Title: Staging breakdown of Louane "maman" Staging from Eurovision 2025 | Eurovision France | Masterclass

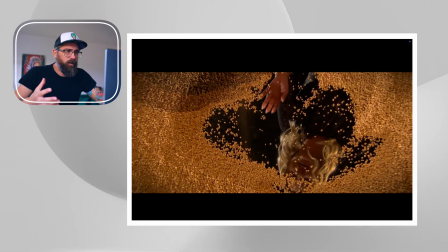[12:28]
And because it's shot this way, not filmic way, also I think they chose the wrong color palette for it, because of course the hourglass and everything, it feels more, let's say, I don't know,
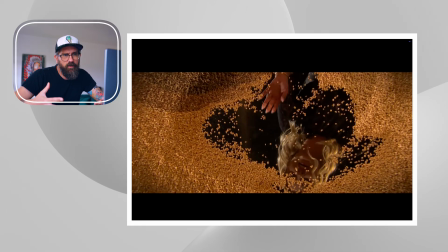[12:42]
it's universal, but in this case it feels more Arabic, let's say, the color palette they chose, but they dressed her very French.
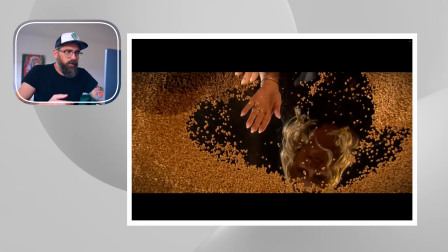[12:50]
This is not a French shot. It should be also slower, but now it feels more like reality TV.
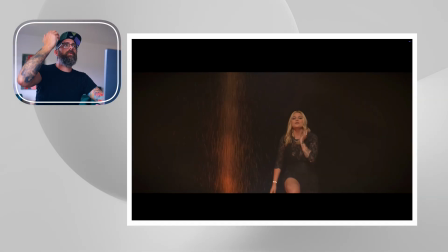[13:01]
And drama. So they put drama now into it. So it's like from the mild moment to drama, but she overacted.
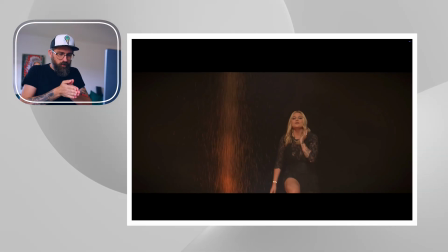[13:08]
It you know, the song, and because this is a part of the staging,
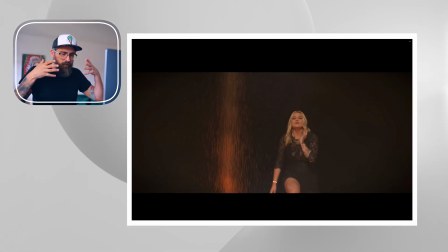[13:13]
this is very important for you to understand. I know that she emphasized the sound,
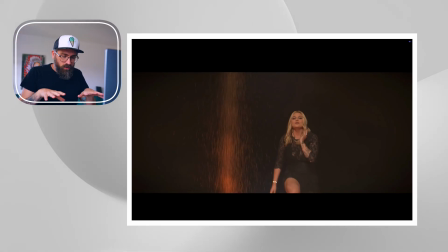[13:17]
the drama sound, but she's telling the very intimate story, acting a lot over that. So many distractions, so many this, and so many drama.
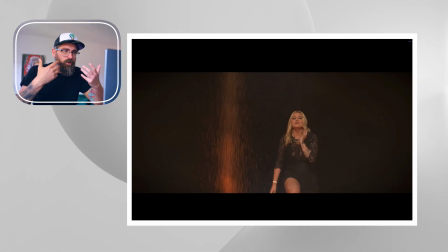[13:28]
But it should be more emotional. And look at her, she feels extremely confident.
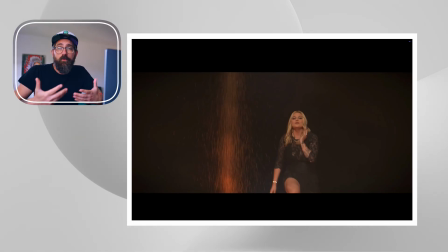[13:34]
She feels extremely like, which is nice, but it doesn't fit to the song.
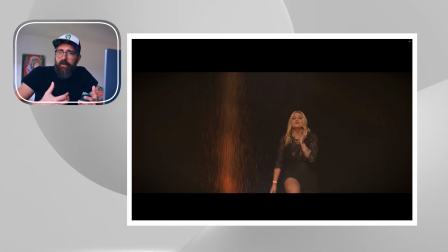[13:39]
The song is about story telling, like what the mom did to her, and it's like more like, I'm giving this kind of emotion, calm, and you know, the lights can do the drama, everything,
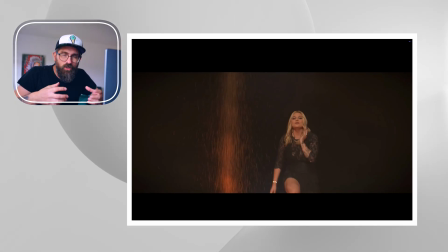[13:52]
but she's there, like, you know, the life is dramatic, but she's talking about her memory, something what she wants to put ahead or something, but it doesn't fit with this choreography, because this is what she's basically doing,
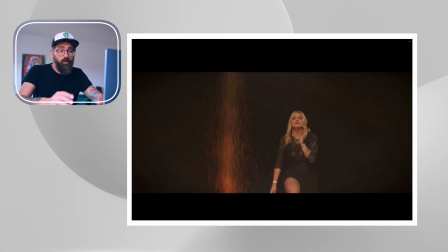[14:06]
acting. It's a choreography.
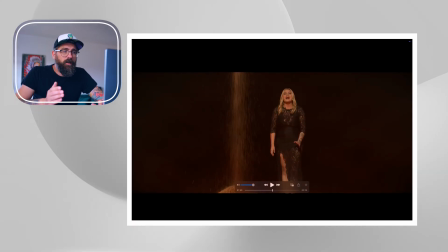[14:12]
And figure out one thing, and this is also a wrong decision for this. So they emphasize the light reacting in some tonality, like now it's a completely different thing, and the light is not there to do the same thing. She's in orange also, all of it, black dress.
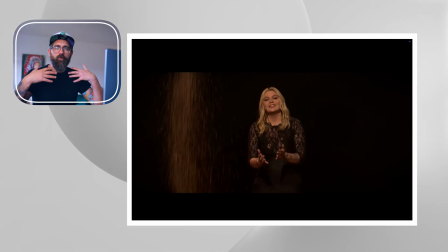[14:32]
See, it's not emphasized the light anyhow, so the rhythm of the song is kind of different than it was in before, which is like something doesn't fit, you know. And also behind her is just the black thing.
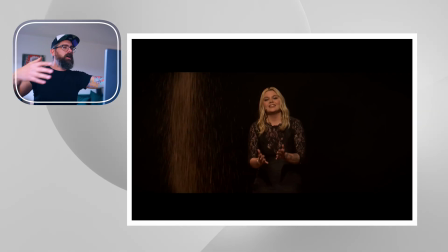[14:46]
What would they do nicely if they somehow emphasize some kind of a space, because it's hard to tell where she is, and because they didn't do this hourglass feeling of it, like the real one with some glass around or some,
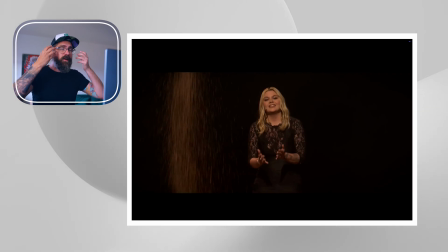[15:01]
at least some shots to make you think about the space in a little bit more chic way. You are a little bit lost, and I think they could have played with the space around her.
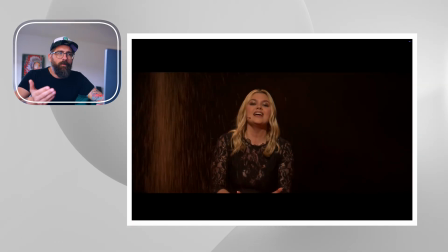[15:13]
So it feels extremely empty regarding the scent,
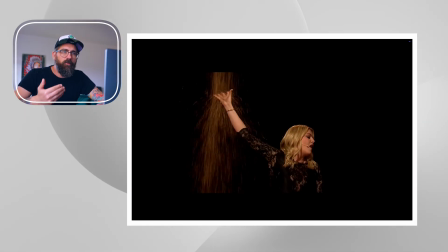[15:19]
Now they worked with the light again, which they forgot to do it before, or they didn't show it in the camera, which is a mistake,
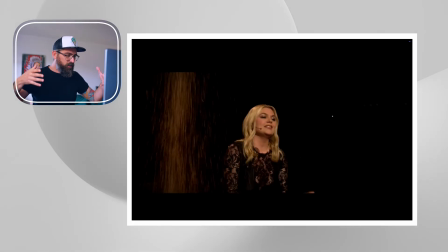[15:25]
They sometimes forget that okay, the light is do all the time the same. In the camera shots, it's not visible. It's like it's not there, and it's not there. So then the Arena is 360. They should use it a little bit. It doesn't mean to be like big lights, even bigger the sound, bigger the light.
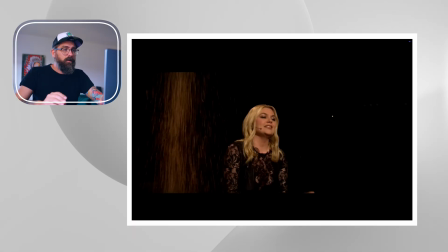[15:44]
It kind of works together in your brain again, like they do in here, for example.
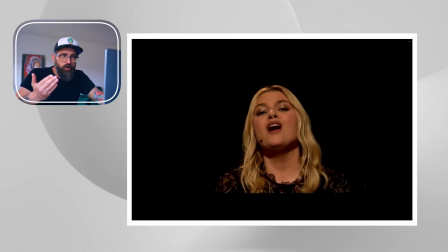[15:51]
Like they do in here, the rhythm, and then
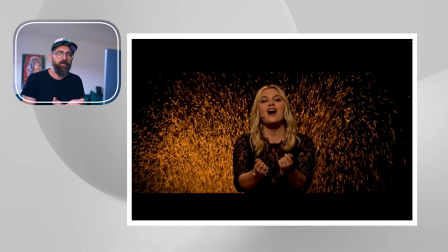[15:56]
for this, like in this case, it would be brilliant if the sound completely stops, and the atmosphere change, or it would be like, what is this? Like hourglass don't do this, right? It's like wind get into it or something, and again you say like, but it's a nice effect.
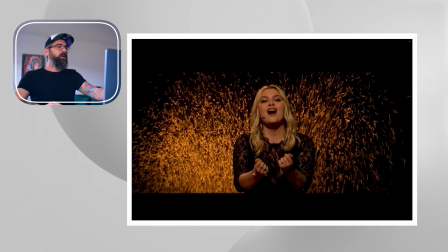[16:15]
But the thing is that first of all, you're confused because now how fast it goes, it feels like sparks more likely than sand. Because sand normally doesn't do this, not in the hourglass, because sand in the hourglass goes smoothly,
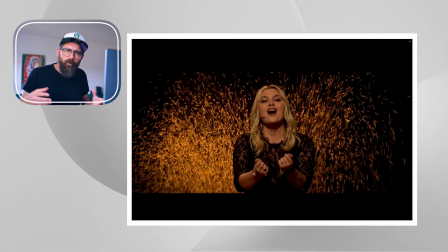[16:31]
weirdly, it's annoying a little bit, or it's somehow very poetic also.
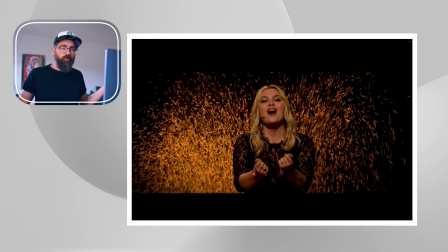[16:35]
This comes to the drama, which goes from her back, but the song didn't change, right, that much. It's not progressing the way that it now deserves this atmosphere change,
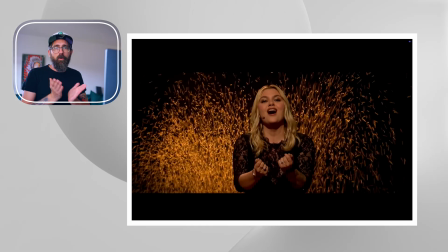[16:48]
for the fact that it also really looks like it goes from her back, which emphasize completely different thing.
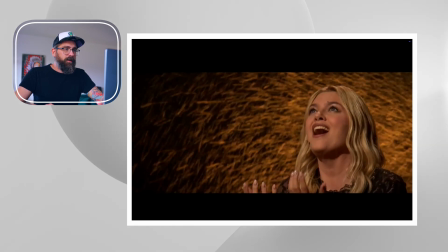[16:58]
And again, you had
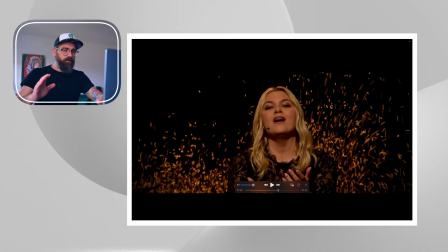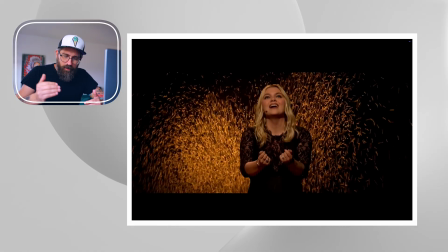[17:05]
that instead of following the song, where the drama is those strings doing that, and this now the sound is over, the time passed, and the light now is taking the atmosphere.
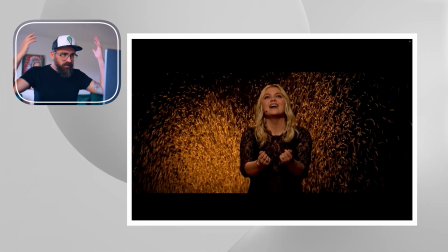[17:22]
It's completely random sand going up. It makes no sense.
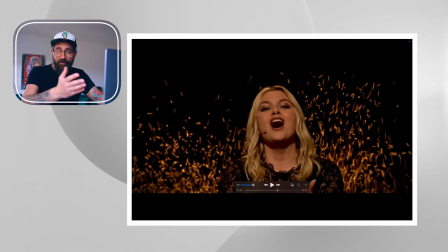[17:27]
Like, follow it. Like, imagine now, instead of those sparks of the sand or something, or LED, or this is real, do like like when the clocks are like, emphasize the clock element in it.
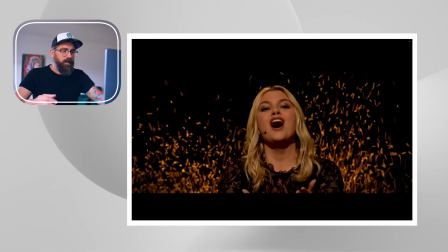[17:44]
Time is going,
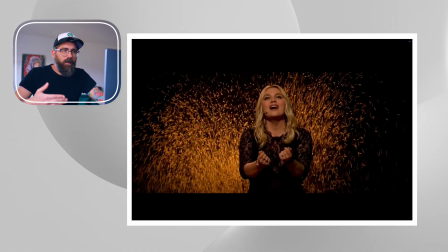[17:48]
Now nothing is going on.
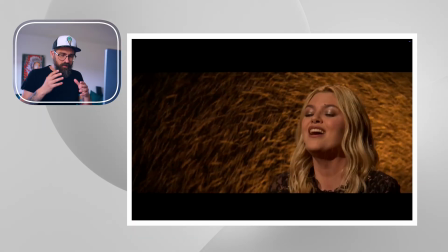[17:50]
It's about her, and but the problem is that your brain is focused like on what is going on behind her, which doesn't correlate with the current tempo of the song. It's not lit up.
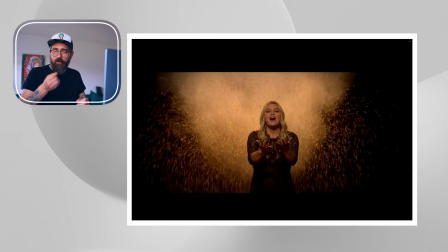[18:04]
And now they just empathize it that even though it wasn't on the perfect timing, they put the steam. Like, and look at the shot, like from where the steam goes.
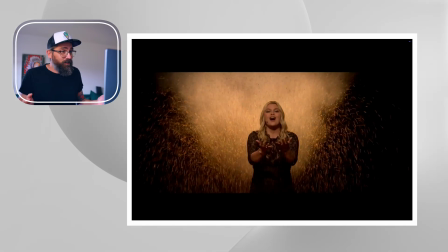[18:16]
This is, who was thinking that this is a good idea? I really don't understand, and it adds nothing to the song. This is the issue. Like the staging is, or the stage, or those effects, they are doing completely different thing than the song is doing.
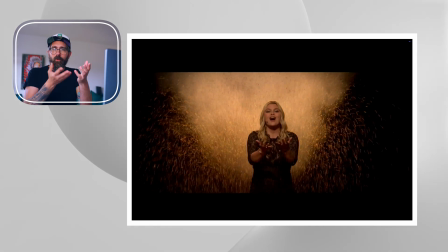[18:32]
She's going with the song with drama, but it's already so many different elements there put that it makes no sense.
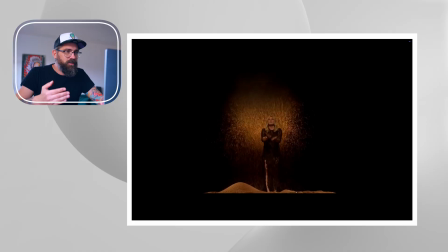[18:42]
Light is not existing in here, so it's just basically sparks from her back are going.
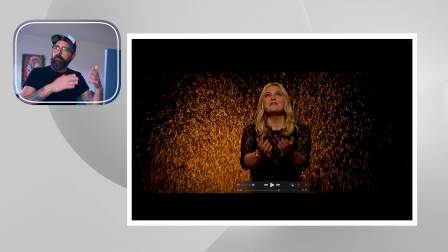[18:47]
And there is no tempo, but because you were playing with those elements of tempo with the light a little bit at least, and you completely stop doing it, the tempo is lost. And this sand going up goes completely against it.
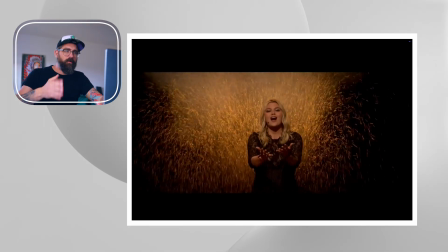[19:04]
The sand is also falling. They just add this, but the song is dramatizing, but nothing is going on in the stage.
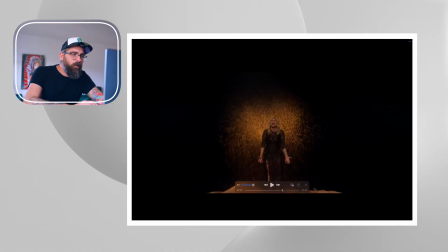[19:15]
And now, just now, the light is doing something.
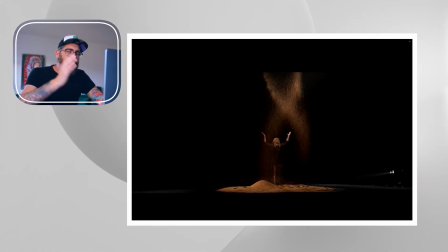[19:19]
Now, and this is a nice thing, and they should do it, but they should play a little bit different game. They should do it. This is a nice effect. This looks good, but already you're lost.
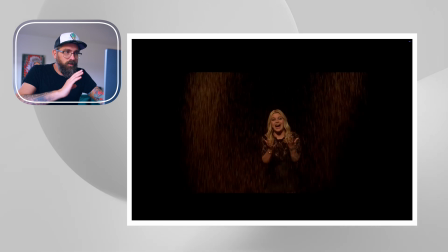[19:34]
But it has another complication in here, that it falls completely on her.
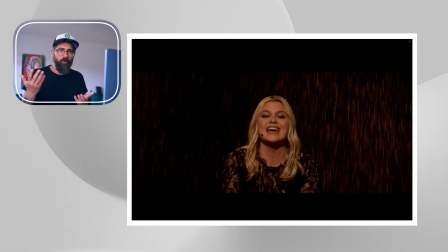[19:39]
But at least now it goes centrally, so even though hourglass again doesn't work this way, it kind of make a little bit of sense of the shape of hourglass.
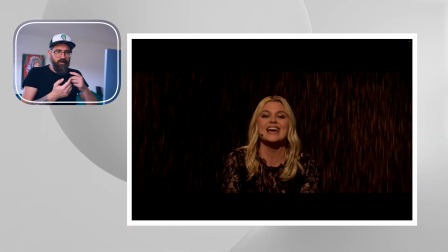[19:48]
And again,
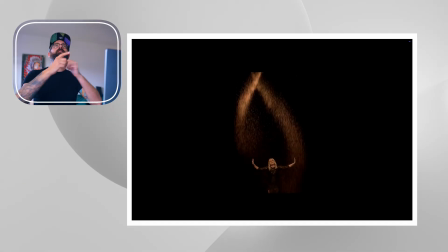[19:52]
They play just with this effect, but they forget of depth.
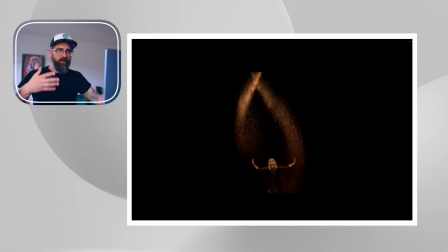[19:56]
So it's just black and the sand, like the thing, which the sand is creating this hourglassy look a little bit, that she's finally somehow shaped in there in the space.
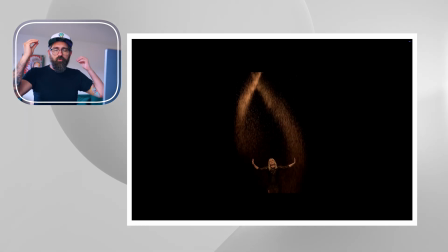[20:08]
When you play with this, all those beats, all those those leading tones of the song should be visible somehow, because it would create you the space.
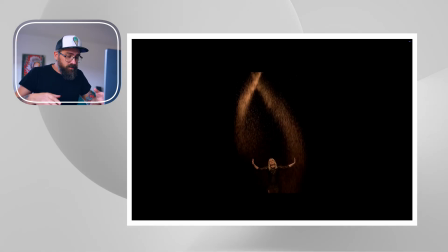[20:21]
Like, is she falling from somewhere, or is the hourglass placed somewhere, or it's just a dark times, it's just a dream space, something, some maybe clouds, because they were playing a little bit with this. But in this case, this should be there to help it to place it somewhere.
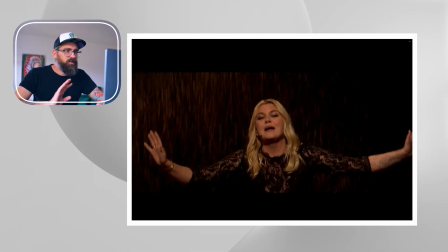[20:43]
But nothing, light is not working in here.